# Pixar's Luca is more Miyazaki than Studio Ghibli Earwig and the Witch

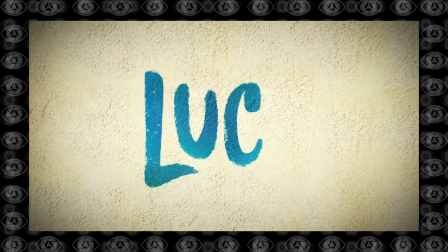(0:21)
Hey, Nick here. Today we're going to talk about Disney's Pixar's Luca. It was just released on the Disney Plus streaming service and it's only there.
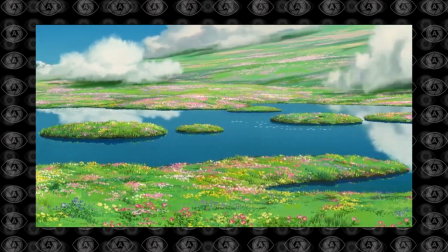(0:28)
It's not in theaters, but we're going to talk about how it actually feels more like Miyazaki movie than the most recent 3D movie that came out of Studio Ghibli,
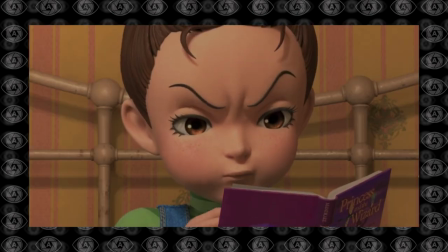(0:37)
Earwig and the Witch.
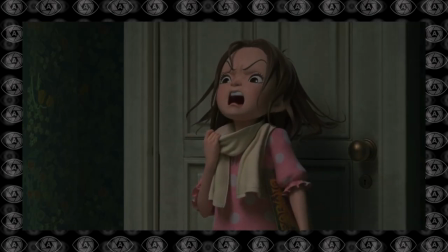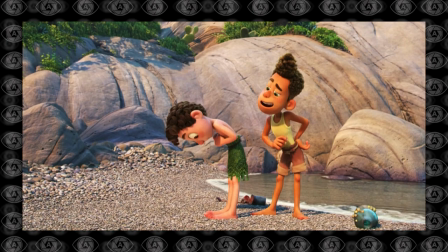(0:44) What's wrong with you, Stuart?
First of all, I just have to say, this new Luka film, the style of it and everything, is awesome.
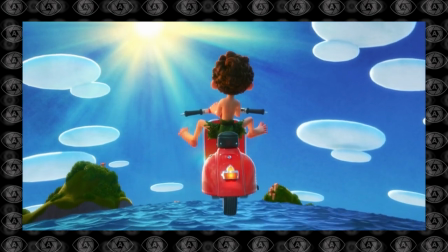(0:51)
It's so charming, and we're going to dive deep into why it resembles a Miyazaki film. This is not going to be talking about the story.
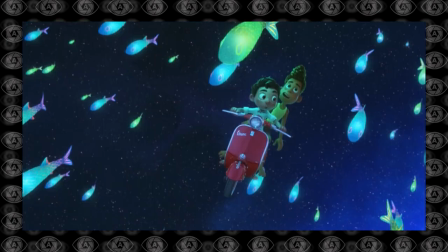(0:57)
If you want story plots and more in-depth discussion video, we're going to be doing a breakdown on our podcast.
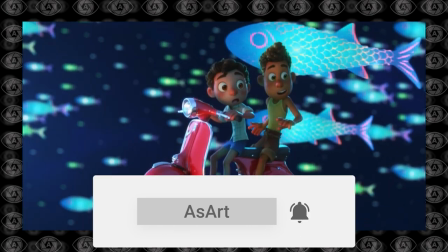(1:04)
So subscribe so you can get the most recent videos.
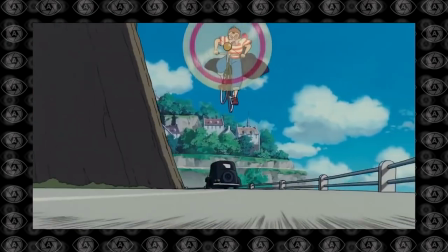(1:07)
Luka reminds me of Miyazaki's classics, like Kiki's Delivery Service, Ponyo, and Porcaroso.
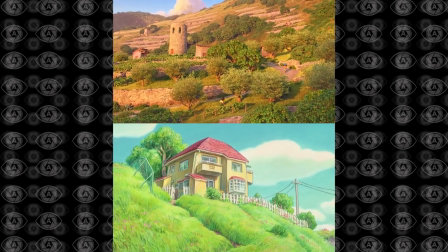(1:13)
It's a very charming movie that takes place in a little island in Italy. The name of the city is called Porco Rosso.
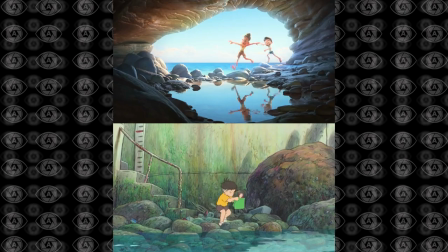(1:21)
That's already giving hints of Miyazaki inspiration. It's not meant to be a Miyazaki film, but it already feels like a Miyazaki movie.
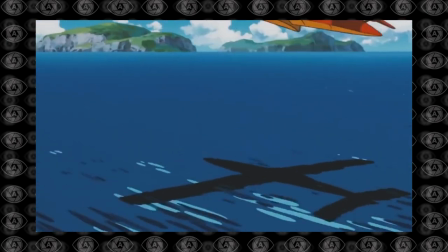(1:29)
If you haven't seen Porco Rosso, I highly recommend watching it.
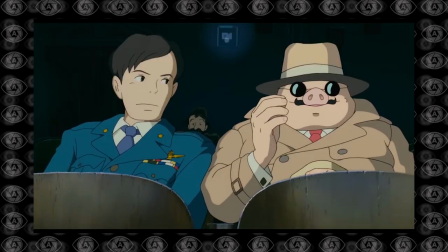(1:34)
I believe it's streaming on HBO Max and Netflix, depending on what country you're in.
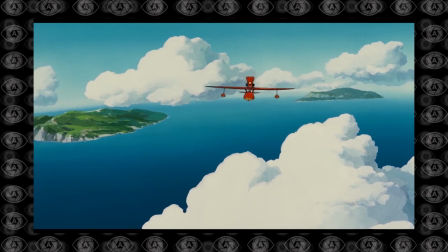(1:39)
Or if you have a VPN, you can change your country and watch it.
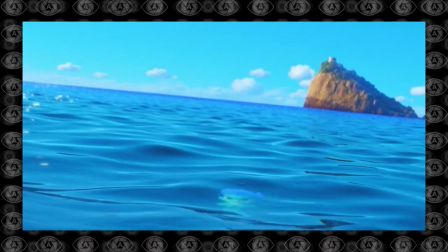(1:45)
Luka is a lovely balance of magic and the mundane.
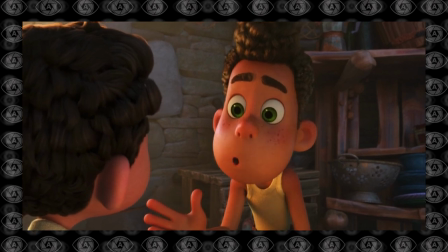(1:50)
It's a smaller story like My Neighbor Mr. Totoro, but with just enough magic to create a fun world to play in.
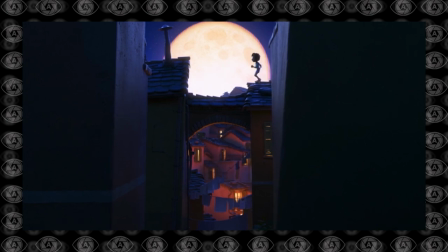(1:56)
The look of it is super appealing. You can freeze almost any frame and it will feel like an illustrated book.
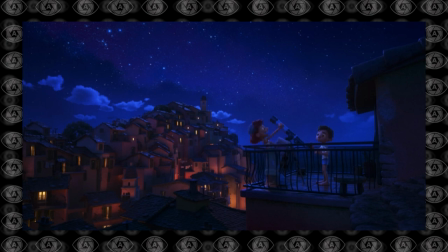(2:02)
The stylized 3D rendering and the animation timing really helps give off that illustrated book feeling.
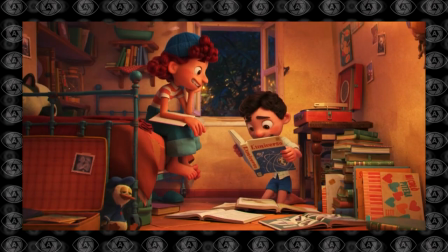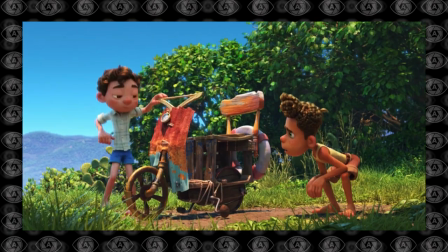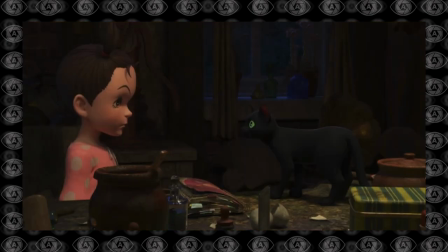(2:20)
this may sound like i hate the movie earwig it's just there's a lot of things i didn't hate it it's just there's a lot of things i just didn't like about it
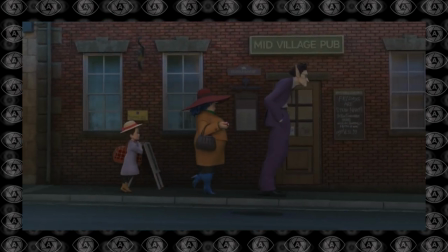(2:30)
and it's just a lot of things just didn't work you can look at the rotten tomato score it's really low but
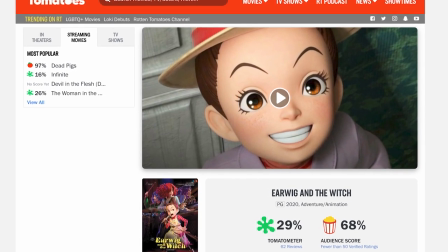(2:36)
i don't like to even do that it's just overall didn't feel like a studio ghibli
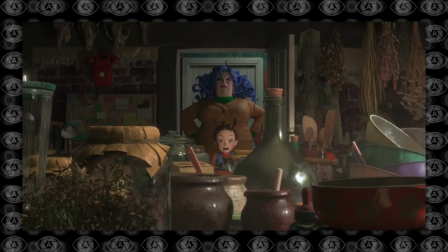(2:40)
movie and i know not the same artist that worked on
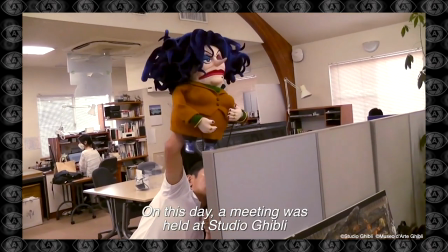(2:45)
the 2d films worked on this movie i believe it was like an outside company that
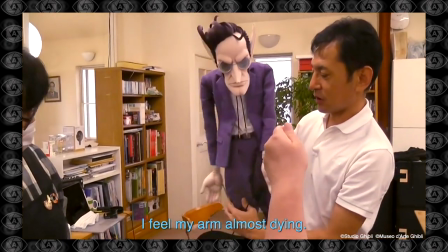(2:50)
they brought in to do the 3d the director's miyazaki's son and
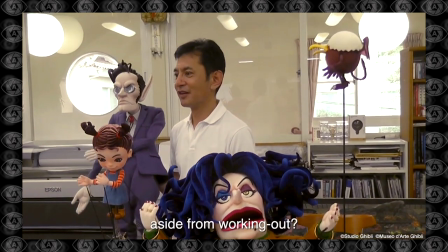(2:55)
i know he didn't get the support he needed from the studio and his father and it's a big mess
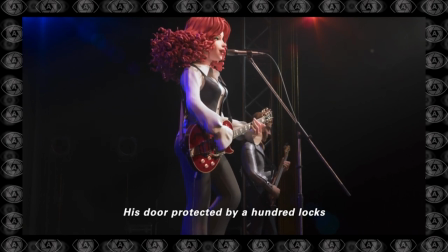(3:00)
but overall earwig just felt like a low quality straight to dvd movie
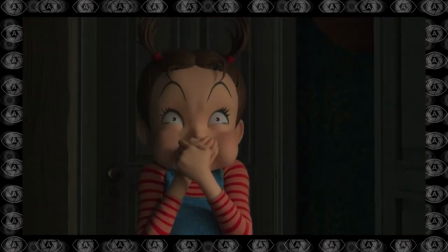(3:07)
i hate to say that but just that wonderful magical miyazaki feeling just wasn't there in the movie the story even though
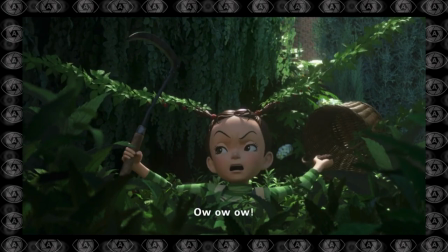(3:16)
it was about magic just didn't feel magical at all i think it hurt
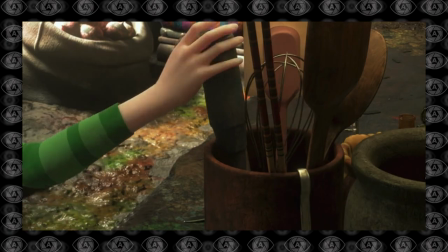(3:20)
that they were just really in the house the whole time they didn't go outside to get the
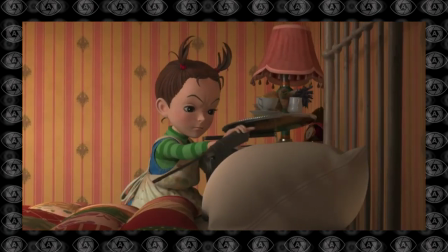(3:25)
you know classic landscapes you get in miyazaki films the beautiful
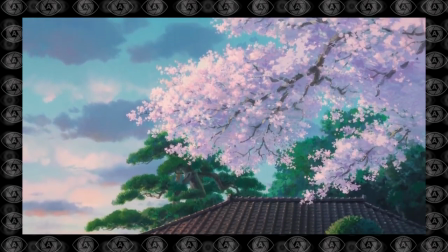(3:30)
flowers and meadows to the wonderful wide open skies and flying it's
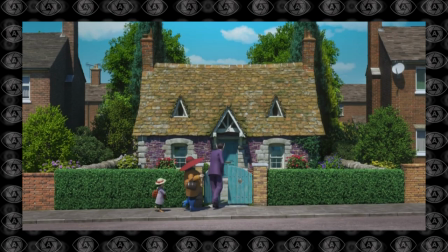(3:35)
just you were just inside this house and i maybe that was
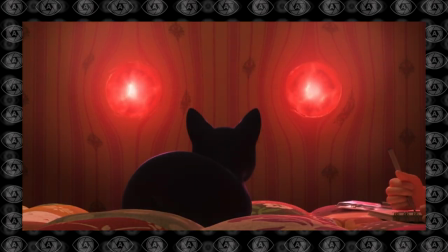(3:40)
just what made it feel so contained as a story i
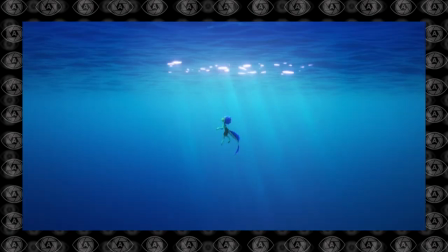(3:46)
guess what hit me emotionally there's this one scene i use it a
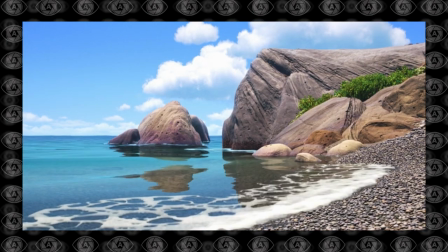(3:51)
lot but it's the first time luka comes out of the water to breathe like air for the first
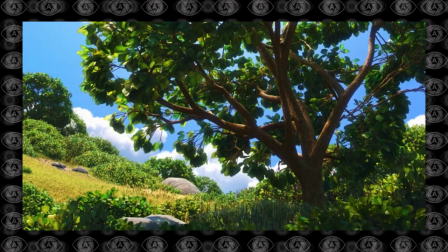(3:57)
time he looks around he sees the beautiful landscape and it's really cool because you
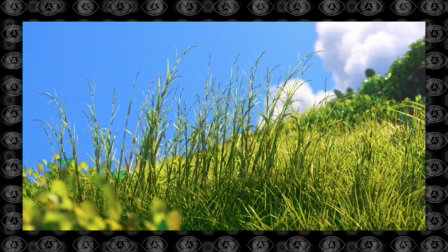(4:02)
get to see the world through like his eyes the the child's eyes
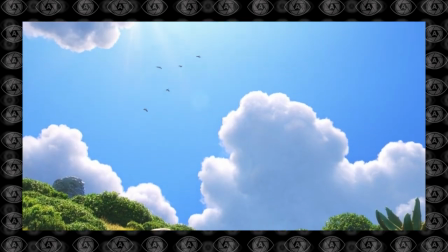(4:06)
it's like experiencing something for the first time it's a very strong miyazaki theme
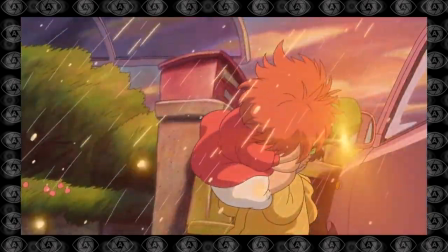(4:11)
he uses that a lot like viewing the world through you know children's
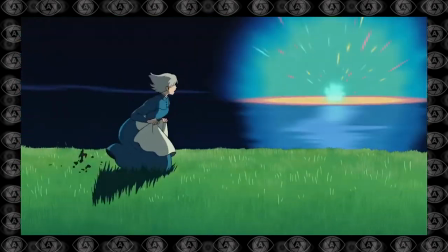(4:16)
eyes and that scene alone was just like wow like it hit
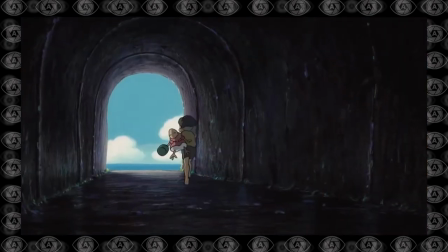(4:21)
me it almost reminded me of the ratatouille scene when um he
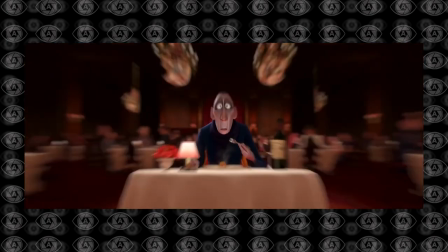(4:26)
eats the ratatouille food and gets sent back in time to remember his child it
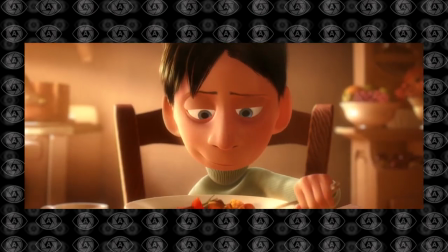(4:31)
was just one of those moments where it's like whoa like gosh and it's so interesting
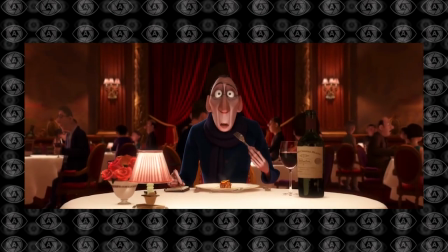(4:35)
because there's no moments like that in Ewig and the Witch.
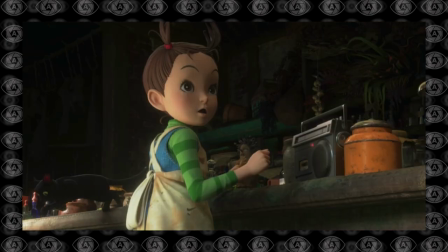(4:42)
I mean, Ewig and the Witch just felt actually the opposite, very soulless.
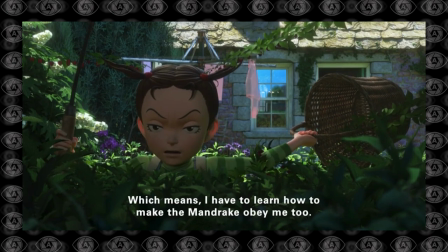(4:47)
And it maybe had to do with like the idea of the gateway to the soul is through the eyes kind of thing.
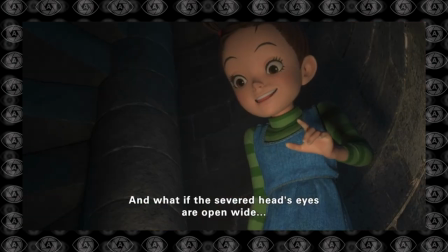(4:55)
And maybe there was just the deadness in the eyes and the dilated pupils.
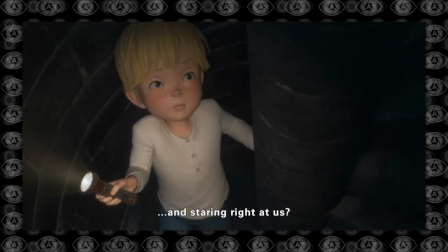(5:01)
And it felt like there was no life
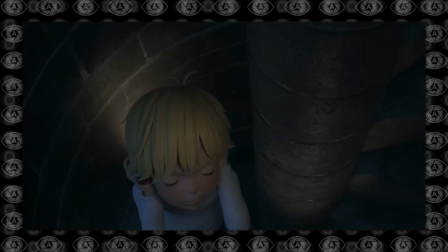(5:04)
in earwig and any of the characters it's just they felt so dead and just there like soulless puppets
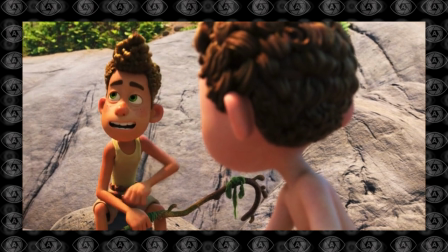(5:11)
and you compare that to the eyes in luca i mean they there's so much color it's like a paintbrush
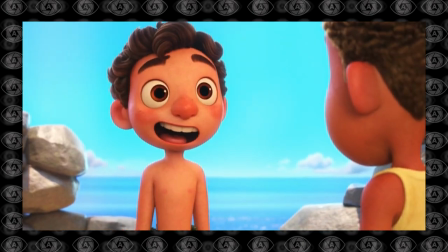(5:19)
of color going through there and it's so interesting too because there's even like a line the mom would always say look me in the eyes you
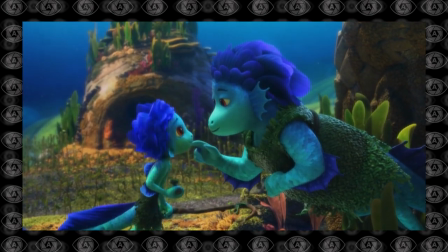(5:26)
know i love you and it's cool because there's a payoff for that obviously later on this no no no spoilers here but you can just see the
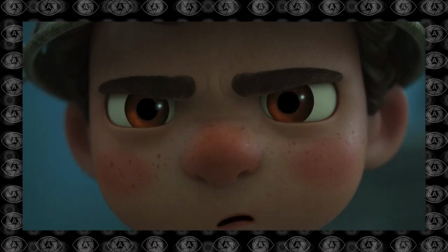(5:34)
difference just with the eyes alone i know the director was inspired
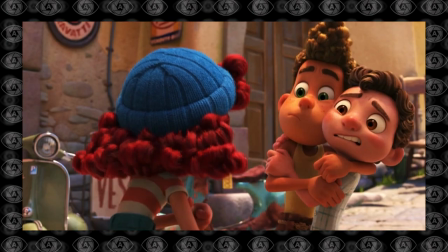(5:39)
by miyazaki's early animation here's a quick clip of him talking about it calling back to that i grew up with because it was in my my teenager year is
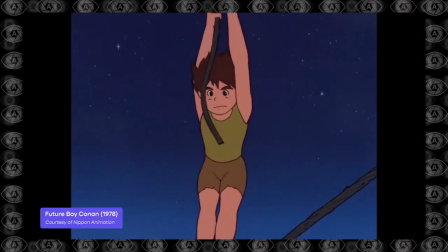(5:49)
future boy konan mirai shonen konan and it was early miyazaki so this
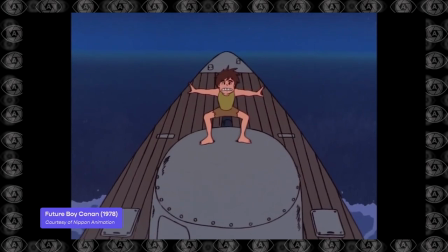(5:54)
is miyazaki's helming his first tv series and what's wonderful about that tv series that it was actually working with the limitation of the time but it
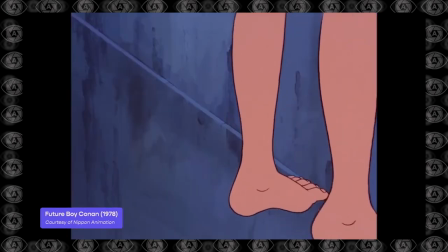(6:02)
really holds up the story is beautiful and there were perfect kids running around and there was definitely a lot that inspired our animators we watched it together we analyzed what can limited animation inspire us to do so it was It's really about playing with timing.
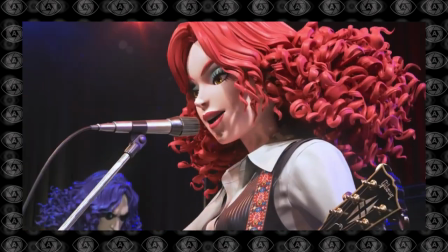(6:19)
Earwig and the Witch's score was really weird.
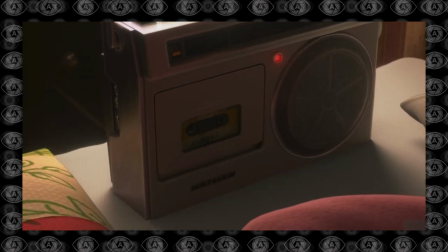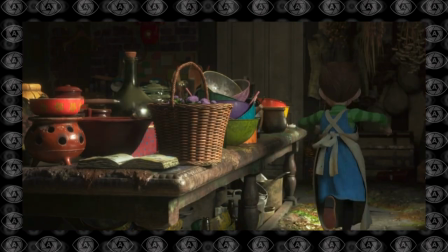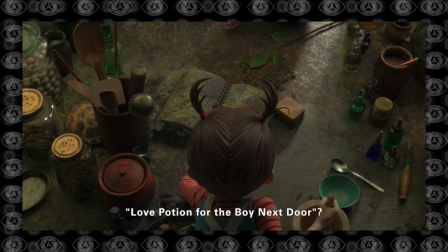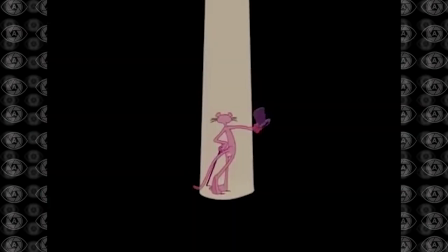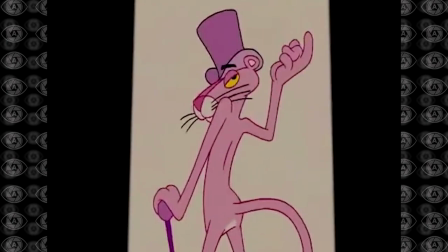(6:50)
At times you hear like a Pink Panther jazz copyright free song
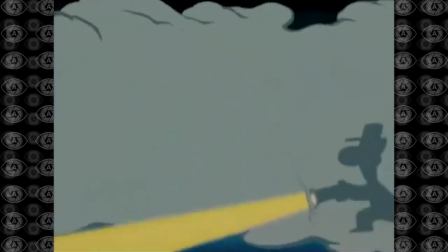(6:55)
and then you get some very basic rock and roll music. and
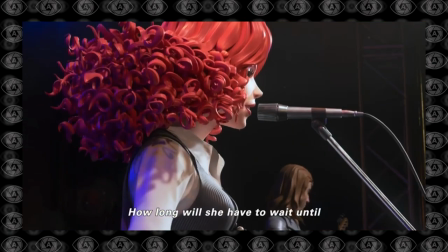(7:01)
what didn't help was when there was no music the silence just felt awkward I don't know
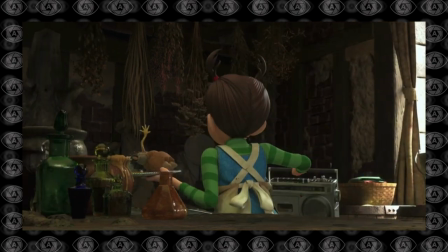(7:06)
if it was just like sound design it's just everything just felt dulled down
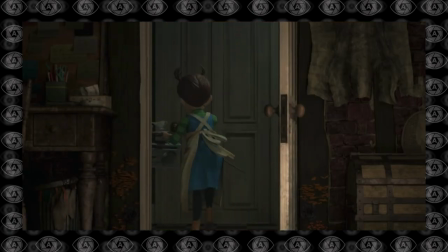(7:11)
it wasn't that Miyazaki ambient noise that we're used to where if you compare it
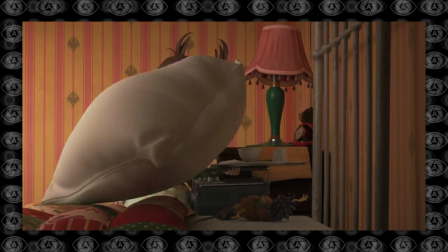(7:16)
to the beautiful soundtrack that Pixar's did it was just incredible health
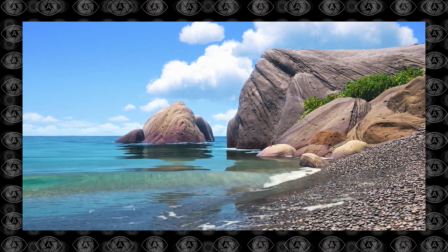(7:21)
you got the classic Miyazaki sounds it's like light piano and sounds of
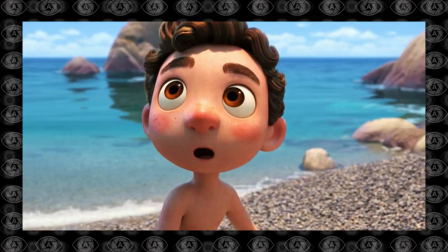(7:26)
the wind and the trees and nature they just captured it so perfectly when you
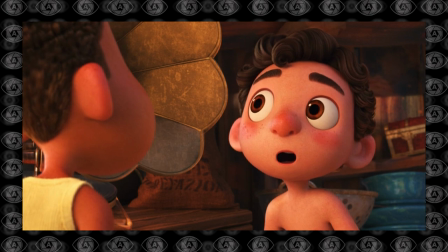(7:31)
hear the waves and stuff and I mean obviously I think it also has to do going back to
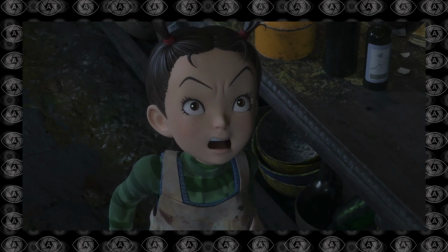(7:37)
Earwig was just in the house the whole time and you just didn't get good sound effects when it
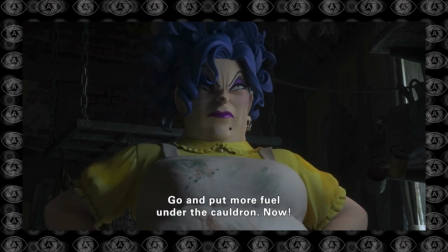(7:43)
comes to character design I feel like Earwig and the witch totally failed and it's not the
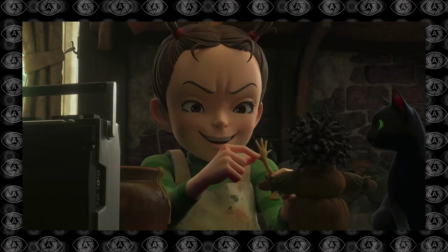(7:49)
character design that failed I just think the characters didn't go with the background the background you get this like really detailed high rendered
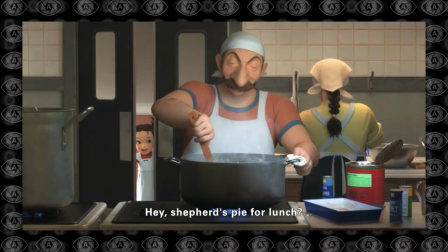(7:57)
i mean there wasn't even a blur or a depth of field at all it was just like a camera straight out of maya and so you get this high quality
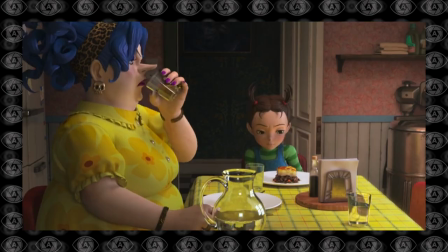(8:06)
background but then the characters just didn't have as much detail on it just fell off like the characters did not blend in well with the
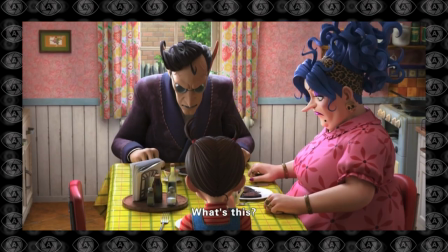(8:14)
background at all i kind of get what they were going for with the stylized design it's just fell short of the studio ghibli standards which we know in
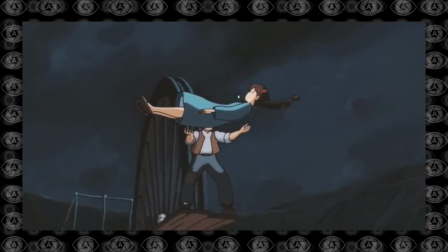(8:22)
love.